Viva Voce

Howdy, I'm Aaron Clark and welcome to my Viva Voce presentation,
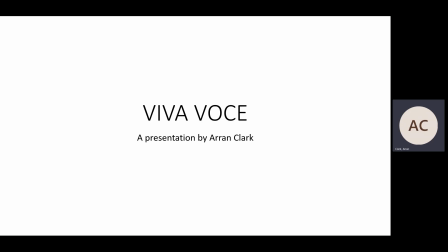a showcase of the work that I have created over the last few months as I've embarked on my journey into animation. In this presentation, I will introduce you to several of my own original works and talk you through the processes that led to their conception. I hope you enjoy.
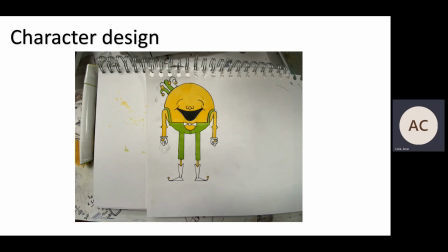This is Jovial Hilarity, an original character designed by myself and rigged using Adobe Animate. Created as a manifestation of the jester archetype as described by Carl Jung, Jovial Hilarity's design takes inspiration from many sources.
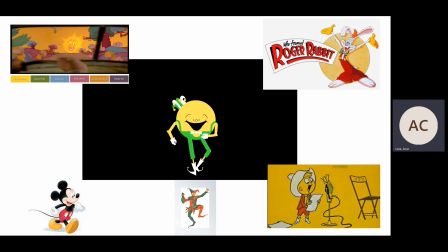Characters such as Mickey Mouse, Roger Rabbit, the Sun from Toontown, and UPA's Gerald McBoing Boing all had an influence on Jovial's final look as well as his overall personality. A key factor in the design process that was at the forefront of my mind as I drafted variations of Jovial was simplicity.
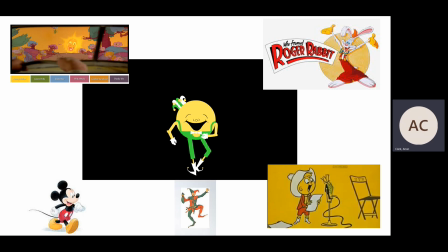A desire to keep my character aesthetically quite basic, creating his form from rudimentary shapes, an idea greatly inspired by the style of UPA Studios, a decision that I believe allowed me to focus on the character's appeal. Jovial's design, in my opinion, is a success.
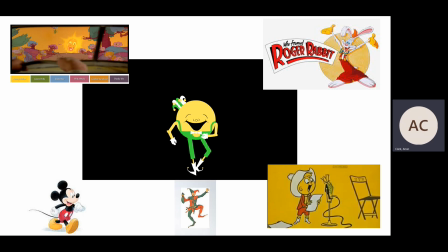His final form demonstrates the ideas that I was hoping, and his appeal has been confirmed in comments that have described him as cute. And though I am happy with the results of the final design and rig, I had difficulty achieving the results I would have liked when it came to animating,
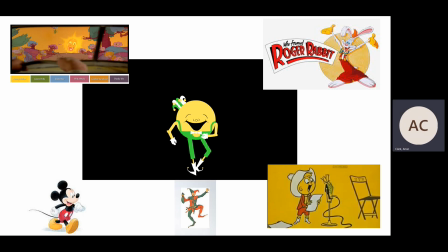and I find the custom auto-tween feature hard to navigate. I also believe that Jovial's design lends itself better to hand-drawn animation. Over the course of the project, my approach to the character design process has evolved to think more practically about how a character is designed to be moved in an animation context.
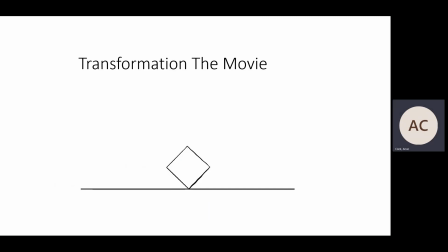Transformation the movie is a short about a square going through an identity crisis. It was created to explore the ideas of transformation and metamorphosis in animation, and is a demonstration of a variety of different animation techniques.
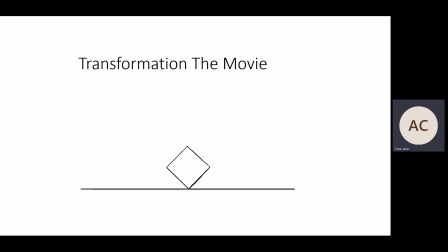As part of the process of making Transformation, I began track laying a series of sound effects that would inform the visual narrative of the short. Due to the cartoon nature of a lot of the sounds, it was impossible to ignore the influence Looney Tunes was having over my ideas, and my aim was to create a somewhat humorous sequence.
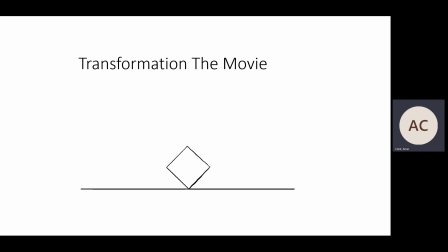From the beginning of the short, it is clear to see how timing and spacing have been used to give a sense of movement to show that our character, the square, is almost tumbling along before skidding into a fall. Something I initially struggled with due to the rigidness of having to match the movement with the sound effects.
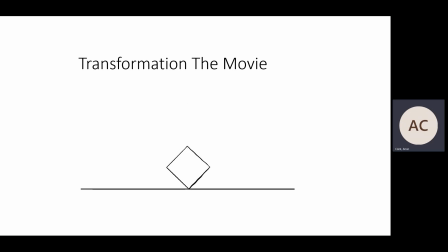I use squash and stretch as a device to transform my square into a circle on impact with floor, with the transformation happening at the extreme of the squash, which distorts the shape, allowing for the switch. To literally keep the ball rolling and continue to move the narrative forward, I chose to drop the floor into a slope, rolling the circle,
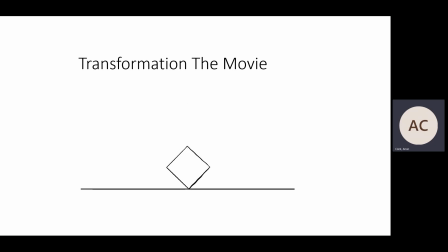relying on the persistence of vision to give the ball the illusion of inertia, before coming to a stop mid-air with anticipation, where anticipation is used to preempt the fall in the style of Wile E. Coyote.
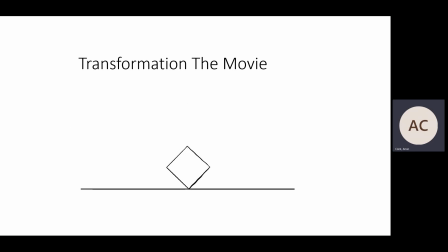During one sequence in the short, I choose to switch from digital 2D to 3D stop motion,
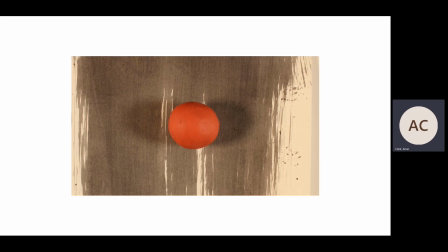a decision I made to show the chaos of the scene in which a plasticine blob contorts itself from a square into a circle over and over again against the backdrop of ever-changing marks, soundtracked by a monstrous gurgler.
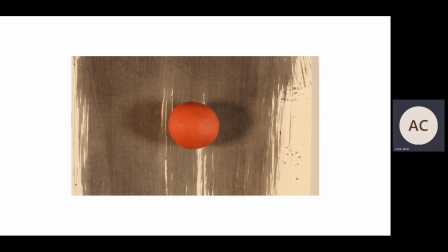I really think this sequence worked well, and I managed to capture the descent into madness and the juxtaposition from the wider narrative that I was aiming for. This scene reminds me of a brief moment in Dan Hertzfeldt's Meaning of Life, where he transitions from space back to Earth through a veil of dark clouds.